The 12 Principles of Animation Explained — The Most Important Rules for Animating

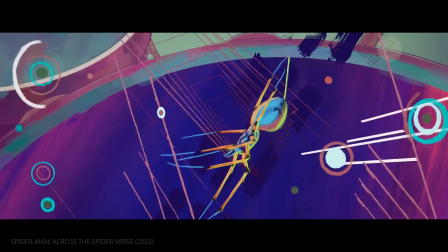Films are made up of sequences. Sequences are made up of scenes.
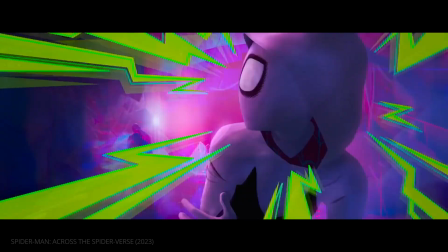And scenes are made up of shots.
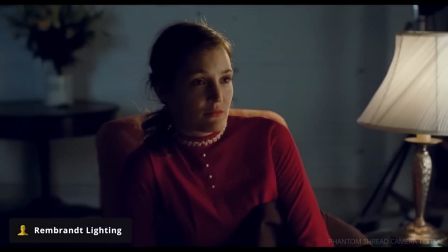In previous episodes, we covered lighting, composition, and the history of animation.
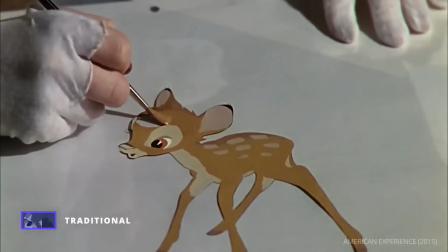Can you paint with all the colors of the
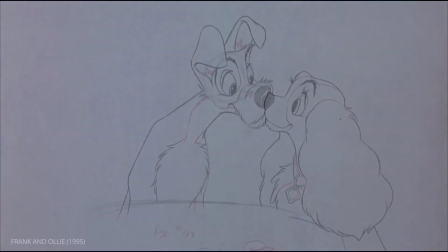wind?
In this episode, we'll dive deeper into the mechanics of how animation works.
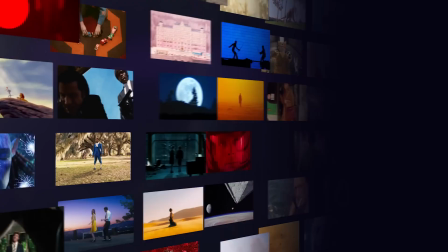This is episode 15 of The Shot List.
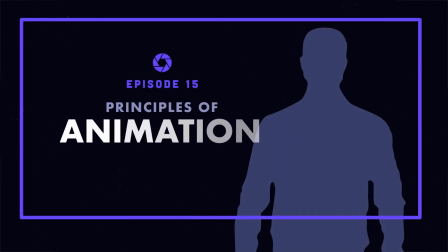Principles of animation.
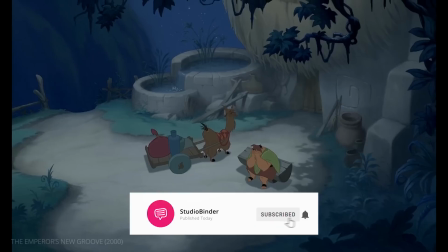Before we get started, remember to subscribe to Studio Binder and click the bell to stay up to date on all our filmmaking videos.
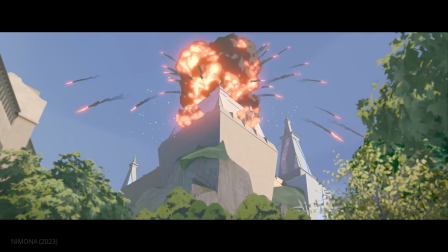Let's begin.
Metal.
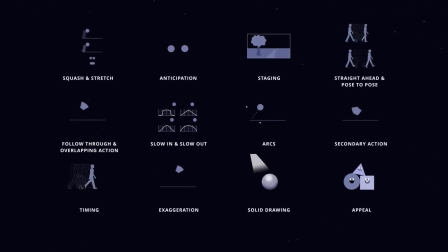The 12 principles of animation are the basic fundamentals of traditional animation.
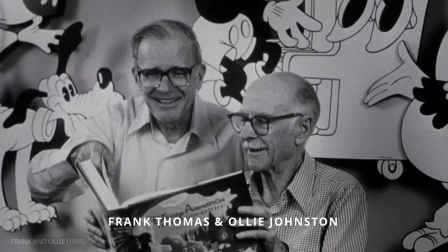Coined by legendary animators Frank Thomas and Ollie Johnston,
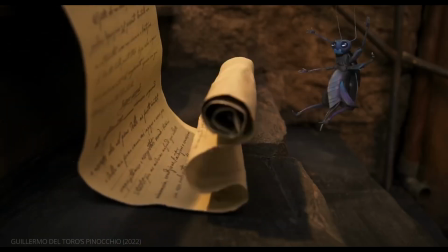the rules have become crucial guidelines for anyone entering the animation profession.
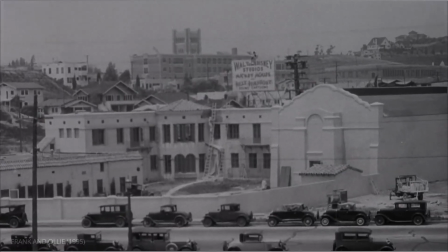The principles have their roots in Disney.
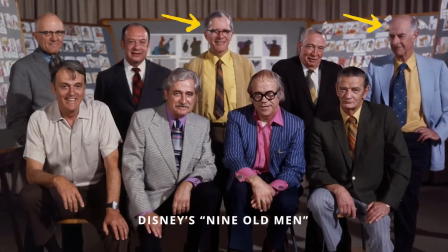Thomas and Johnston were two of the 9 old men, the nickname for the early core group of animators at the company.
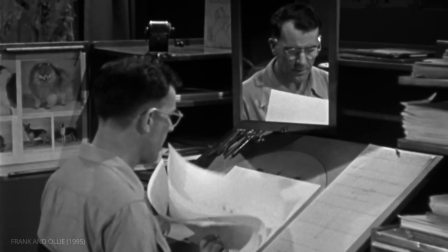The 9 old men developed Disney's distinct style of animation,
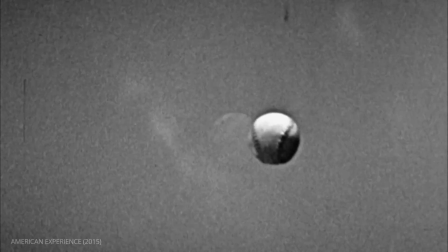which prioritized movement that was rooted in the laws of physics,
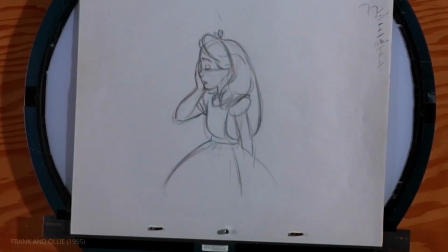along with the desired emotion of a character and sequence.
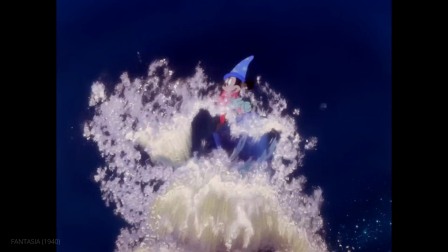As Disney grew in popularity and power, its influences over traditional animation spread.
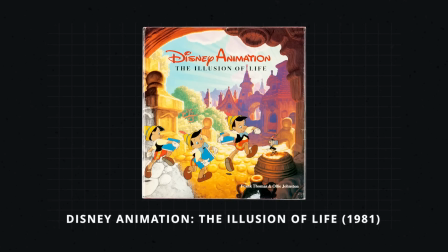In 1981, Johnston and Thomas published the book The Illusion of Life,
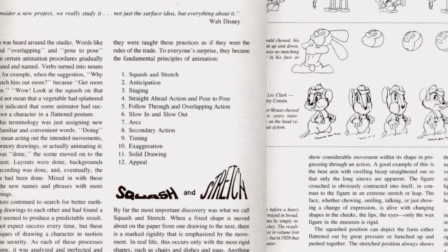which included a list of 12 principles they said all animators at Disney abided by.
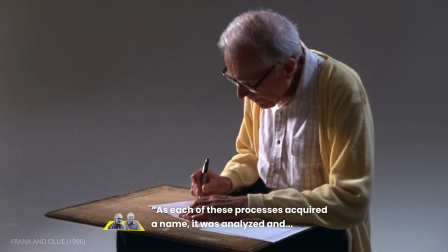Writing. As each of these processes acquired a name, it was analyzed and perfected and talked about.
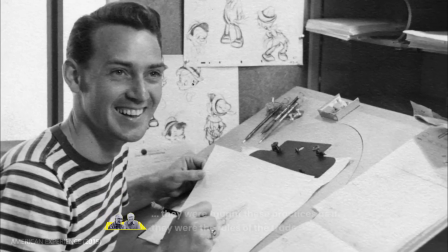And when new artists joined the staff, they were taught these practices as if they were the rules of the trade.
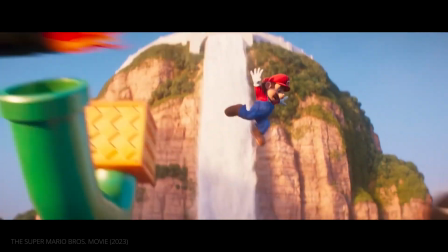Today, the principles are the rules of the trade, taught far beyond Disney,
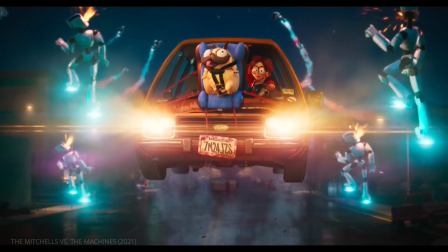and continuing to be relevant even as 3D computer animation has dominated the field.
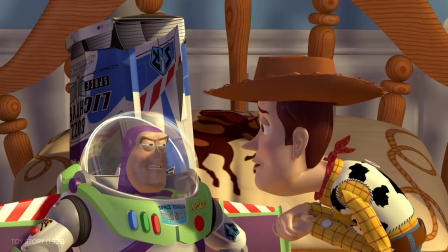Okay then, Mr. Lightbeer, prove it! All right, then I will.
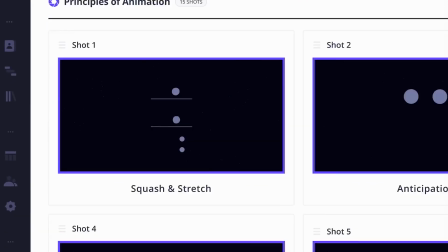The first and arguably most important principle is squash and stretch.
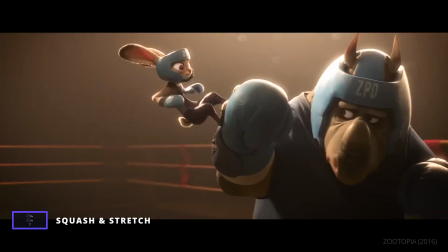Squash and stretch gives an object weight and lifelike malleability.
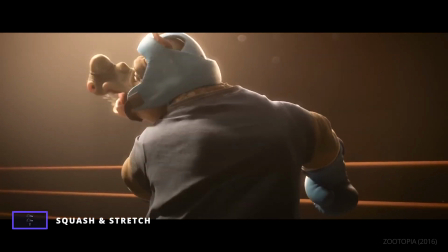Thomas and Johnston explain.
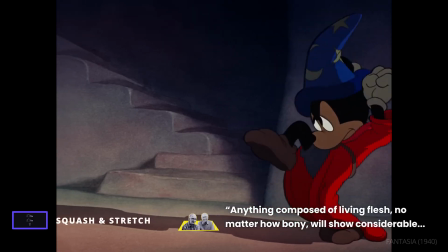Anything composed of living flesh, no matter how bony, will show considerable movement within its shape in progressing through an action.
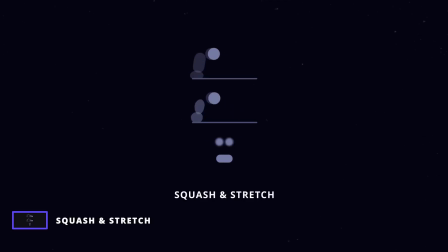By squashing and stretching an object throughout a movement, an animator can signal the object's mass and rigidity.
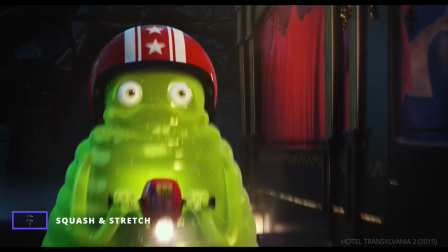The more an object stretches and squashes, the more gelatinous it is.
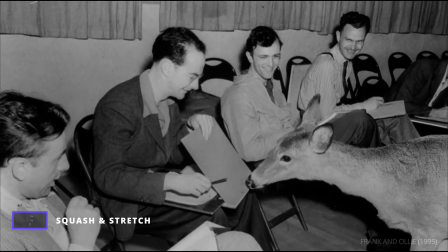This technique came from intense research.
The first thing I did when I got a little money to experiment, I put all my artists back in school.
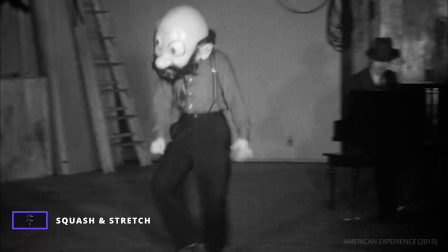Now we were dealing in motion, movement, and the flow of movement, the flow of things, action, reaction, all of that.
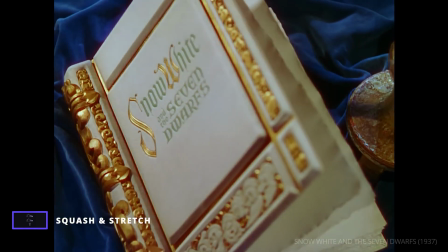This research all went into Disney's first feature, Snow White and the 7 Dwarfs.
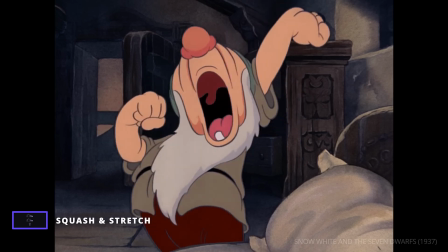In this scene, the dwarves' faces squash and stretch, exaggerating their facial expressions and making them seem harmless.
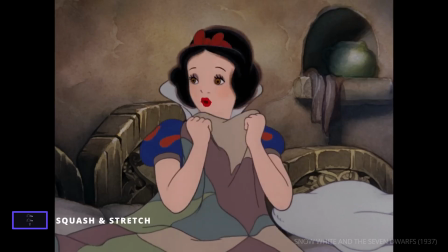Why, you're
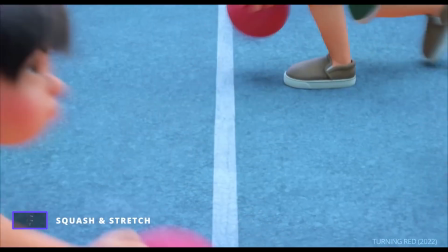little men!
The technique must follow one crucial guideline, maintaining a constant volume.
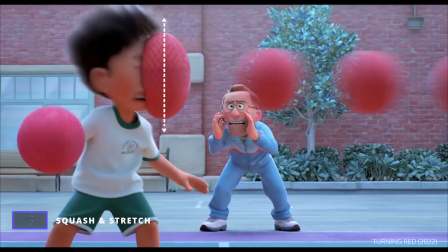When an object stretches on one axis, it must squash on the other.